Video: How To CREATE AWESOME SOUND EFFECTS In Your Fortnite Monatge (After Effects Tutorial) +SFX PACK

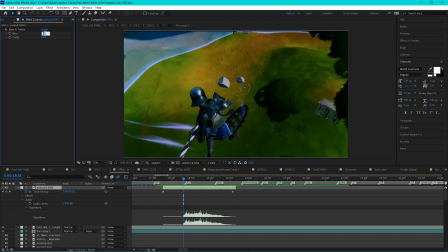493s
And let's just go over down here. And then what you're going to want to do is add around a 50 to bass. And then tremble, you're going to want to do like a -100. And what I do, because this clip is like a higher pitch and you want like that low pitch deep clip, is I actually just Control D. And then it just duplicates it.
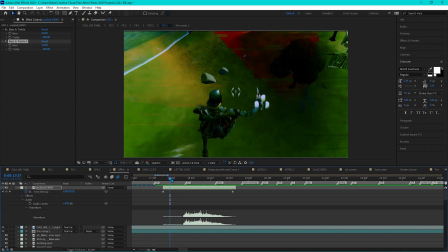511s
So it makes it sound much more of like a deeper bass when you actually pull out the clip itself.
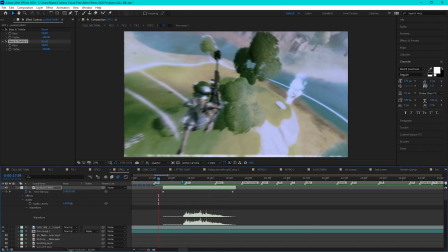517s
So this is what it sounds like. So as you can see, it just kind of has that nice deep bass to it.
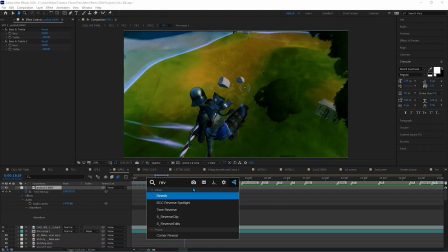522s
And then the next thing you want to do is just add some reverb to your clip itself, and that should be perfect.
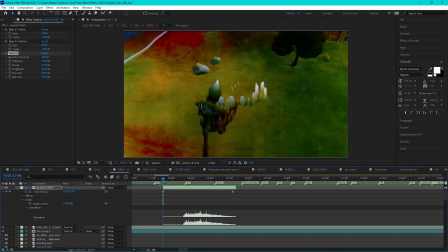528s
It just kind of adds more of like that far away kind of tone. It feels like you're watching something, not just it's happening.
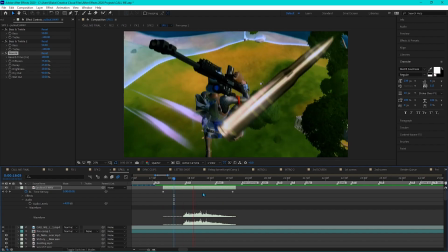535s
So that's what it sounds like, and that's kind of it. That's what I want to do for this sound effect itself.
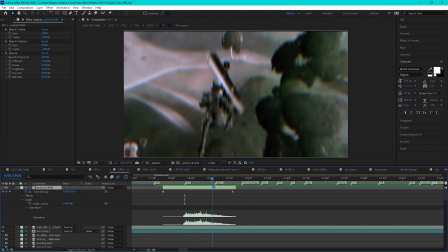542s
For the pullout, is just gonna add that. And now let's go into this cool bullet effect that I did.
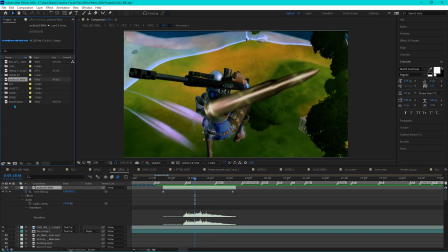549s
We're gonna want to add this sound effect right here.
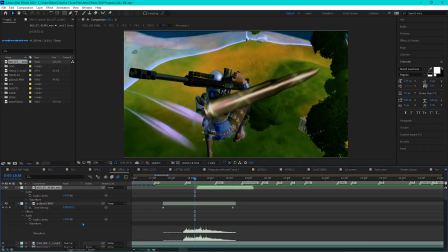552s
It's gonna be this bullet whoosh king, and I'll show you what it sounds like without any effects on it and just bare bones.
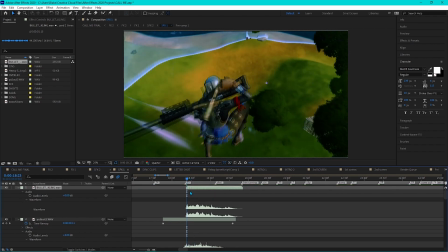559s
So let's start it right where the bullet comes out. So right here should be perfect, and this is what it's gonna sound like.
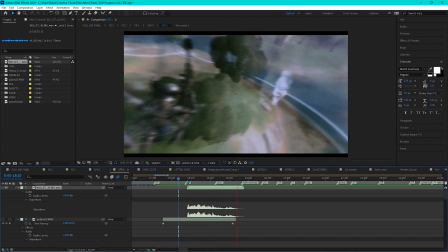565s
So already sounds pretty good without even any effects on it. What we're gonna want to do is we want to add some of that bass too.
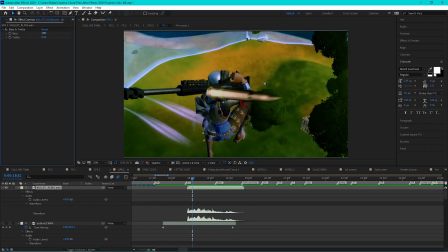573s
So we're just gonna add some bass tremble again on this clip, and we're just gonna bring it up to like around like a 34 37, and this will be around a -50 to like a -55 ish. So this will be what's gonna sound like now.
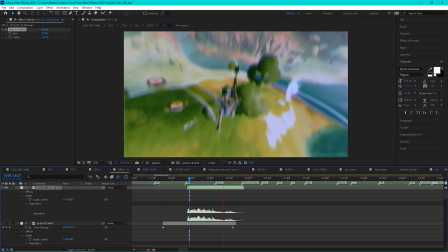587s
So it kind of gives like that nice little more of a bass to it.
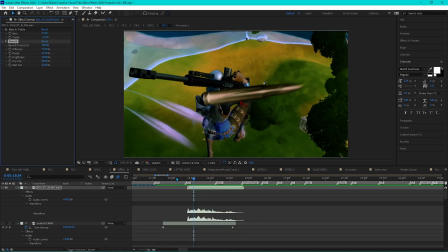590s
We're gonna secondly add some reverb to the clip, and so it just kind of gives like that nice just
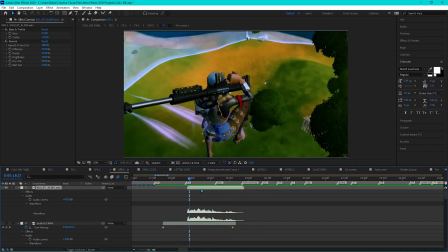599s
It gives such a nice effect to it. Love it. So lastly, you're going to want to do is add some high low pass to your clip. So let's just add that, and we're going to want to add this to low pass. And now let's just bring this down to around like an 800 to a 900. You're going to want to add your dB level to like around like a 12. Let's do like a 15 on this.
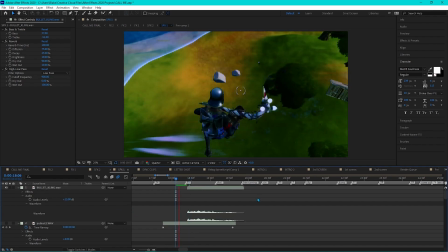618s
And now let's see what this sounds like. And that's going to be perfect.
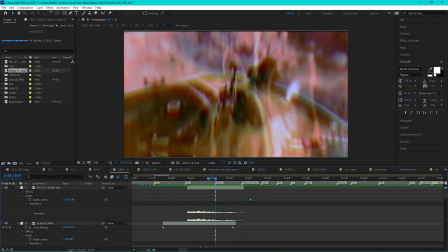624s
That's exactly what you have to do. So let's just bring in the heavy sniper shot itself. And we're just going to want to open this up. And we're just going to want to line it up exactly where the shot hits. So right here. And what you're going to want to do is do the same thing, time remap this.
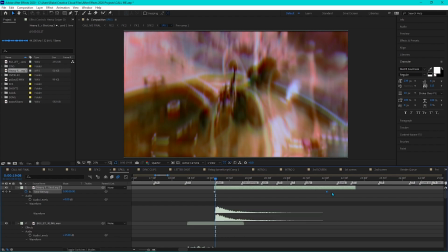641s
You want to do it because you want to have more of that long just shot itself. So let's just bring this out. Honestly, let's do it pretty far. That should be perfect. Now we're just going to want to add the same thing. We're just going to do bass tremble. And we're just going to want to go over here. Let's do 50 again.
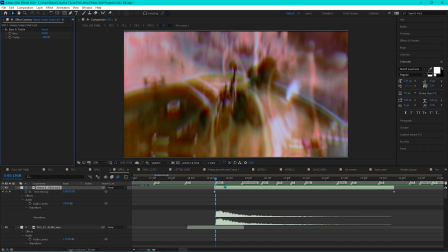658s
And let's do negative 100. And then you're going to want to add reverb to this.
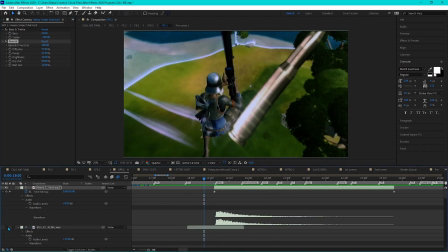664s
So let's add reverb. And let's see what this sounds like. We're going to just key this out and see what this sounds like.
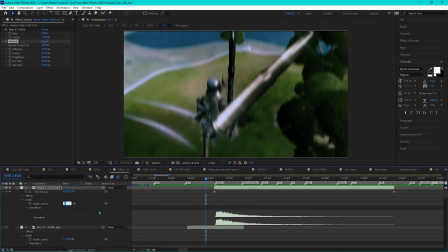673s
So there we go. We're just going to add probably around like let's do a 2 or 3 to this.
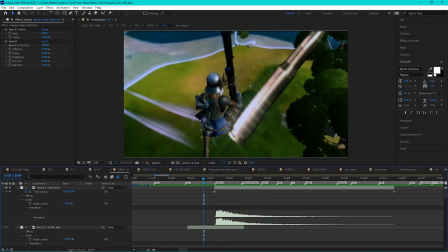680s
And there we go.
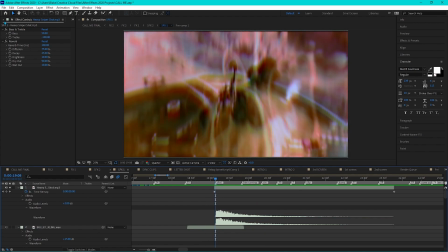681s
What you're going to want to do too, before this actually hits, is what I always like to do is add a whoosh to it, because you want to have it kind of build up and then hit at the right perfect moment.
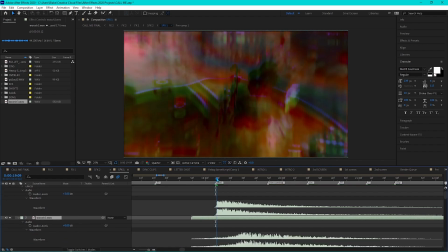694s
So let's just add this. We're going to want to go right before the shot hits. We're going to actually add, let's do that.
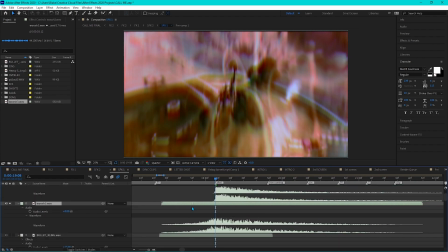700s
And then we're going to go right before like the swoosh hits. And we're going to just cut it off there.
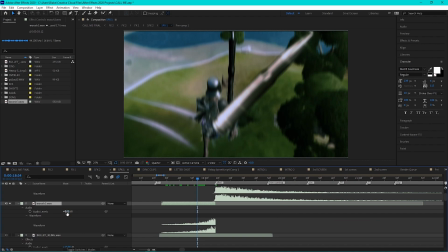706s
Control D and then cut off. And we're going to add this. Let's do like a +5 on here. A +4, +5 should be perfect. And we're just going to want to add bass and tremble to this. And we're going to want to do the same thing. 50, negative 100.
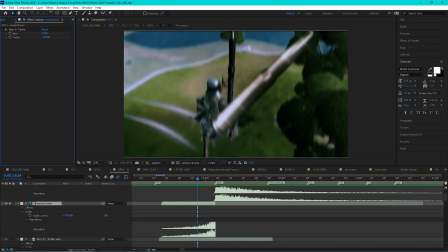723s
And that should be perfect. Now let's just key out these two and see what they sound like.
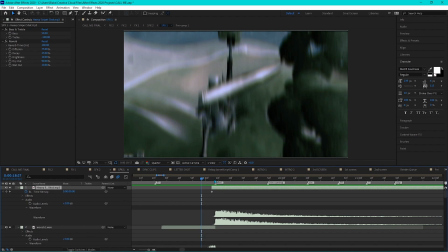731s
And there we go. You guys can mess with it a lot more too. You can add some cool ding sound effects to it, like kind of like a whistle sound before it actually hits.